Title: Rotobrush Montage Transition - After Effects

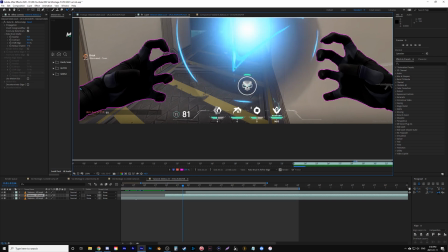4:09 Look at that. It's doing fine on its own. I haven't changed anything in the last few frames. It's got enough info to know what I'm looking for here and I don't have to make any adjustments which is nice once you're done you got enough here
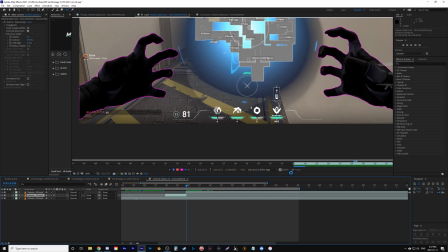4:21 actually just gonna go and delete this chunk here go back to this one and hit freeze and i'm gonna let it freeze those exact spots
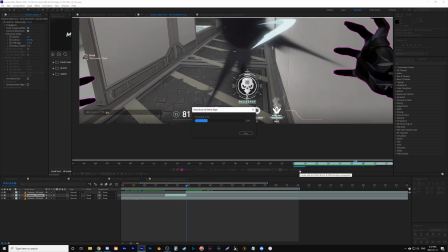4:29 i should have zoomed out so you could see a little better but you can see everything else is black and white i mean his hands are black but
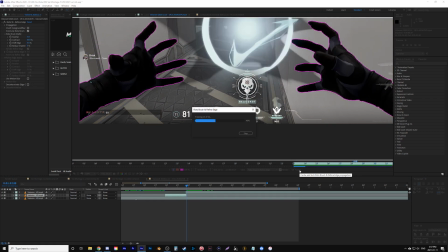4:34 really what you have selected would be in color and it's coming in here you can see it's not perfect you could go on the side
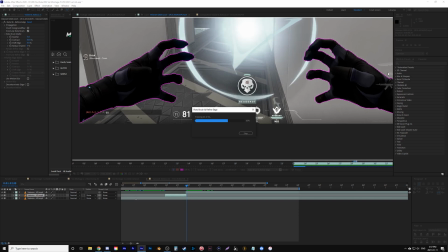4:40 and change the feather amount right now it's at five if depending on how bad the mask is you could go up a little bit more but
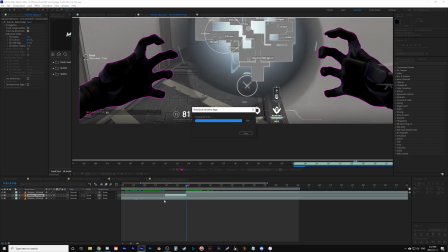4:47 remember we're going to play with some blur on the bottom layer and we're going to try to make it smooth so now that we're done with the
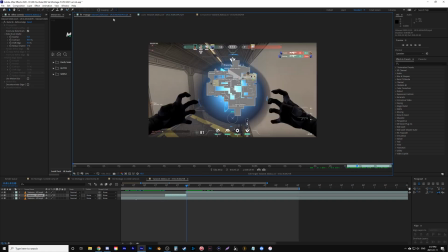4:55 layer i'm going to click v to go back to my arrow tool and i'm going to click footage or at least up here to go back to my composition and you can
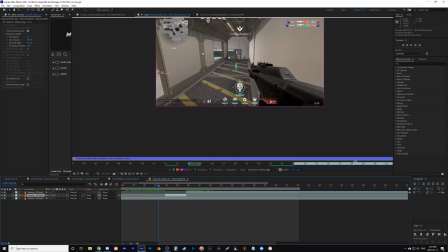5:02 see stop it oh this is sorry this is my composition i was clicked on the wrong one if i play it
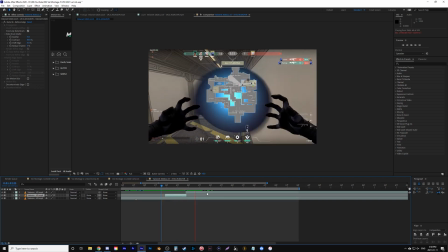5:09 the hands come in and the effect goes so i mean obviously that's not that clean. If anything, it's a little awkward. So we're going to play with a few things here. Let's put the hands on the top.
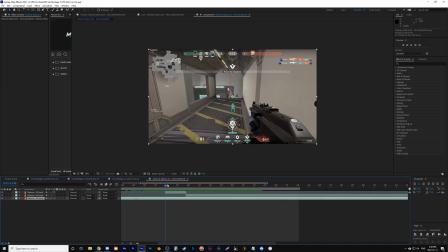5:21 Just need all this. The first thing I'm going to do is have it look like we're focusing on the background, then we focus to the foreground. So I'm going to have camera motion blur, or sorry, camera lens blur. So camera lens blur. We're going to flap it on the hands. I'm going to go repeat edge pixels. I'm going to turn it to zero for now.
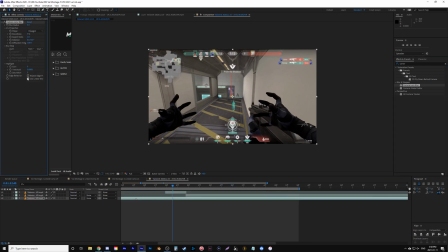5:42 I'm going bring it down onto the bottom layer do the same thing repeat edge pixels and put it to zero let's go at the very beginning here and let's actually put the hands to five so even though that's what it was before you could have left it i guess let's go a few frames in
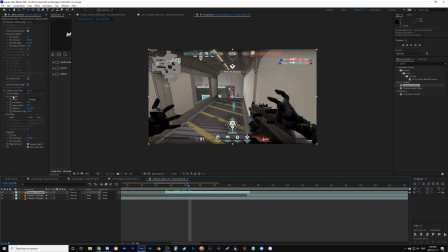6:00 something like this so the hands are out of focus and now i'm going to add a keyframe for my hands the blur and for the bottom layer of the blur so if i press u and i press u which brings up all my keyframes you can see there's two right here top layer
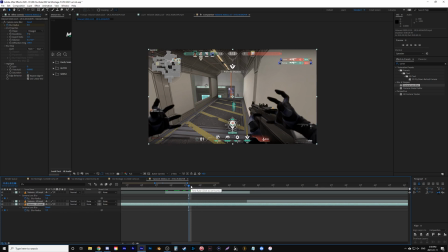6:16 for the hands at five and the bottom layer at zero and go shift page down which goes ten frames over what I'm gonna do is have the hands go to zero so they're in focus in the background go to say six so the background goes out of focus it's kind of an issue
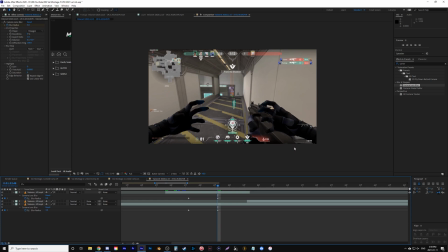6:31 because you can see how the mask isn't perfect there so we're actually gonna make the background only go to three should help a little bit with the moving let's render it out really fast here see how it looks we can see the hands do come in actually make the hands a little more out of focus at the beginning so i'm going to put them to eight what
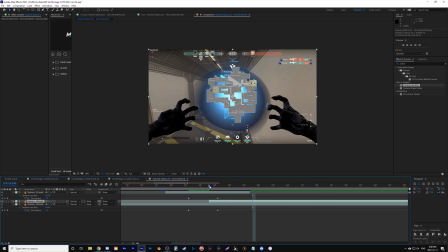6:52 i'm going to do is grab the full layer so it doesn't have any masking bring it over around here and we could just do a fade so i could just have let's say right when it comes full focus so zero on transparency up to 100 you could do something like this that
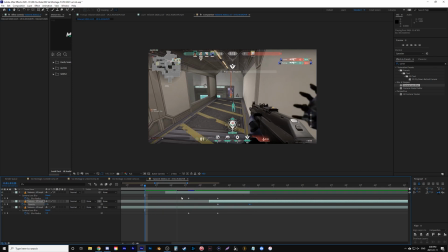7:11 way the hands come in first let's render and we'll see so
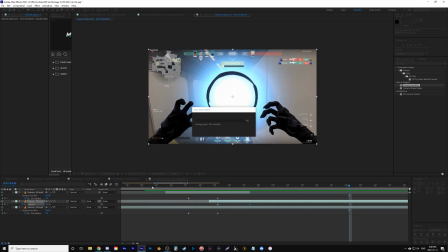7:16 this way the hands come in and then transitions to this next thing and you could have it further like i'm
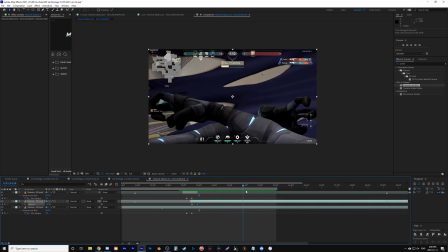7:20 doing this transition into him doing the ability i could really have it mask in right here probably would have been better have it come in
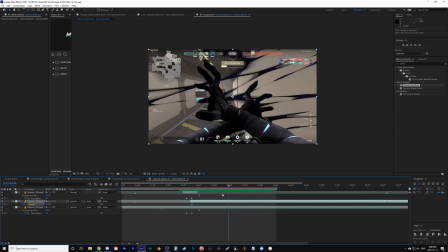7:28 then mask out but you get the idea with it here i mean i really really should have done it with these these hands coming and not bringing up
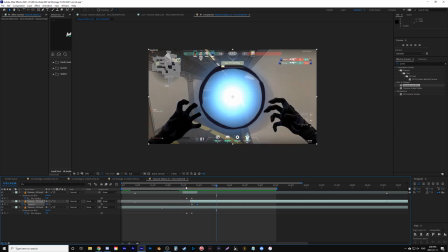7:37 the map that makes it a lot smoother because then he could just be you know right into the transition that's fine it's the same idea another way you could play with say duplicate this get rid of that chunk and this one here we're going to have it at add so
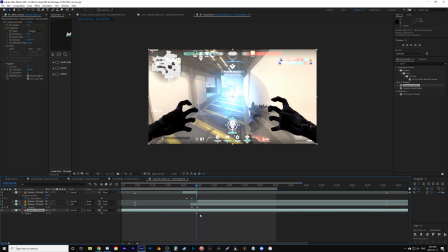7:55 it gets a little bit more of a glow i can hit the transition oh sorry the opacity down at the bottom one here let's say part way in bring that to zero